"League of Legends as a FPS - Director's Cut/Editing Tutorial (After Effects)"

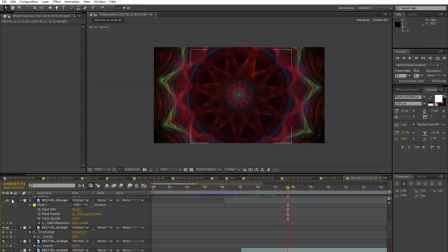So, what I did was make a mask, where is it, yep, some point, yeah, I made a mask and subtracted it and I chose the,
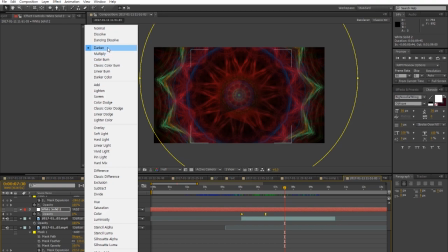you have a lot of transfer modes and I chose darken to allow only a bit
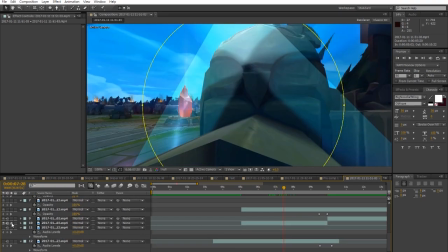of what's going on below which is this so you can it's still
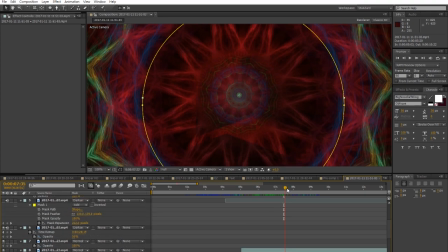a trippy world but you can see like it's coming to an end especially in this part
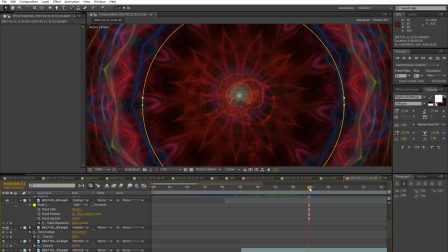when when you start seeing the end of the magic journey like it to me it makes a better transition instead of just plain plain like trippy video and then out of nowhere like disappears like you you
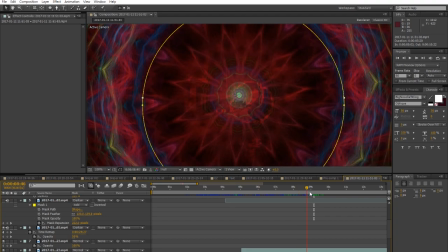feel you feel much more movement this way especially as it comes to an end and you see the end of the portal and zoops and transforms to the normal world
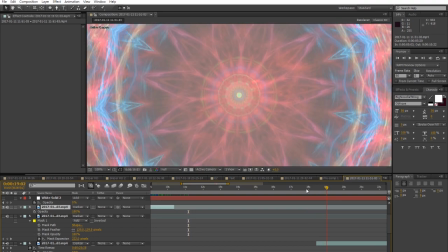and the second part is the exact same effect but it
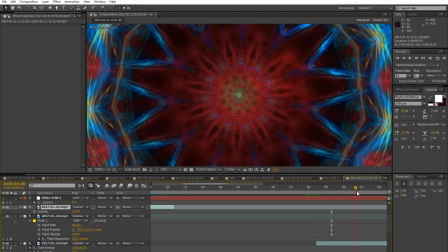just lasts longer the same 3p and you can see like the movement
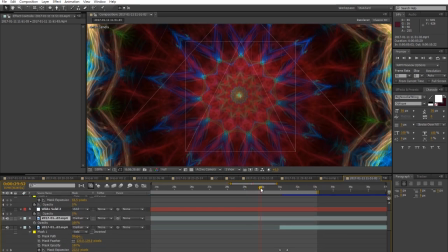coming in and like reaching as it reaches
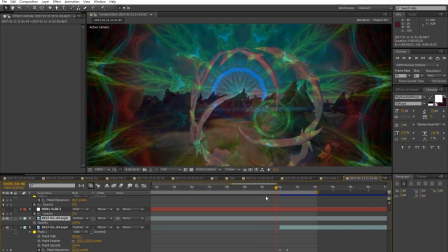the end there it starts fading away boom and now almost finishing moving on to the camera tool all
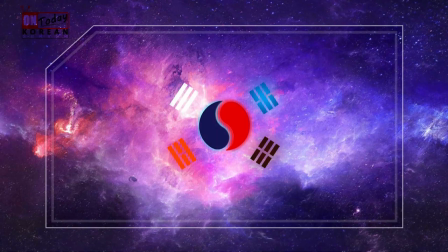right so to explain the camera tool let me open um a
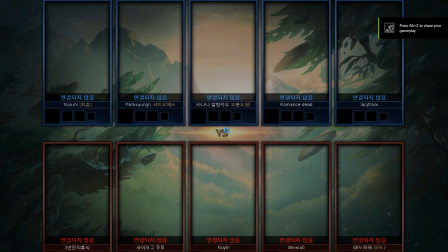gameplay let me open a game really quick so
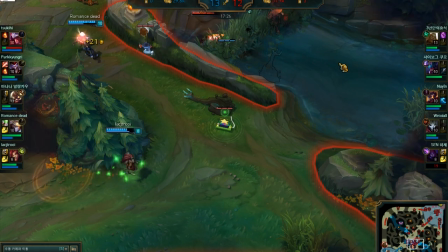yep so this is what's going on so and
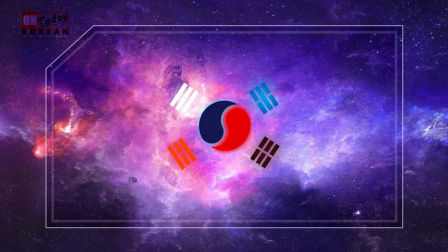you you download this program it's called creator
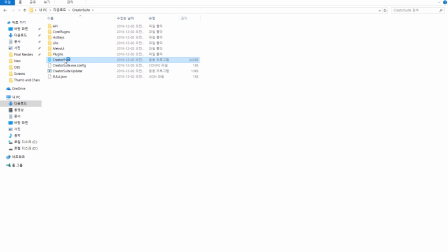suite from skin spotlight you just open all
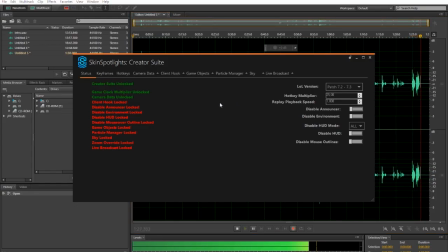right so this is this is the program so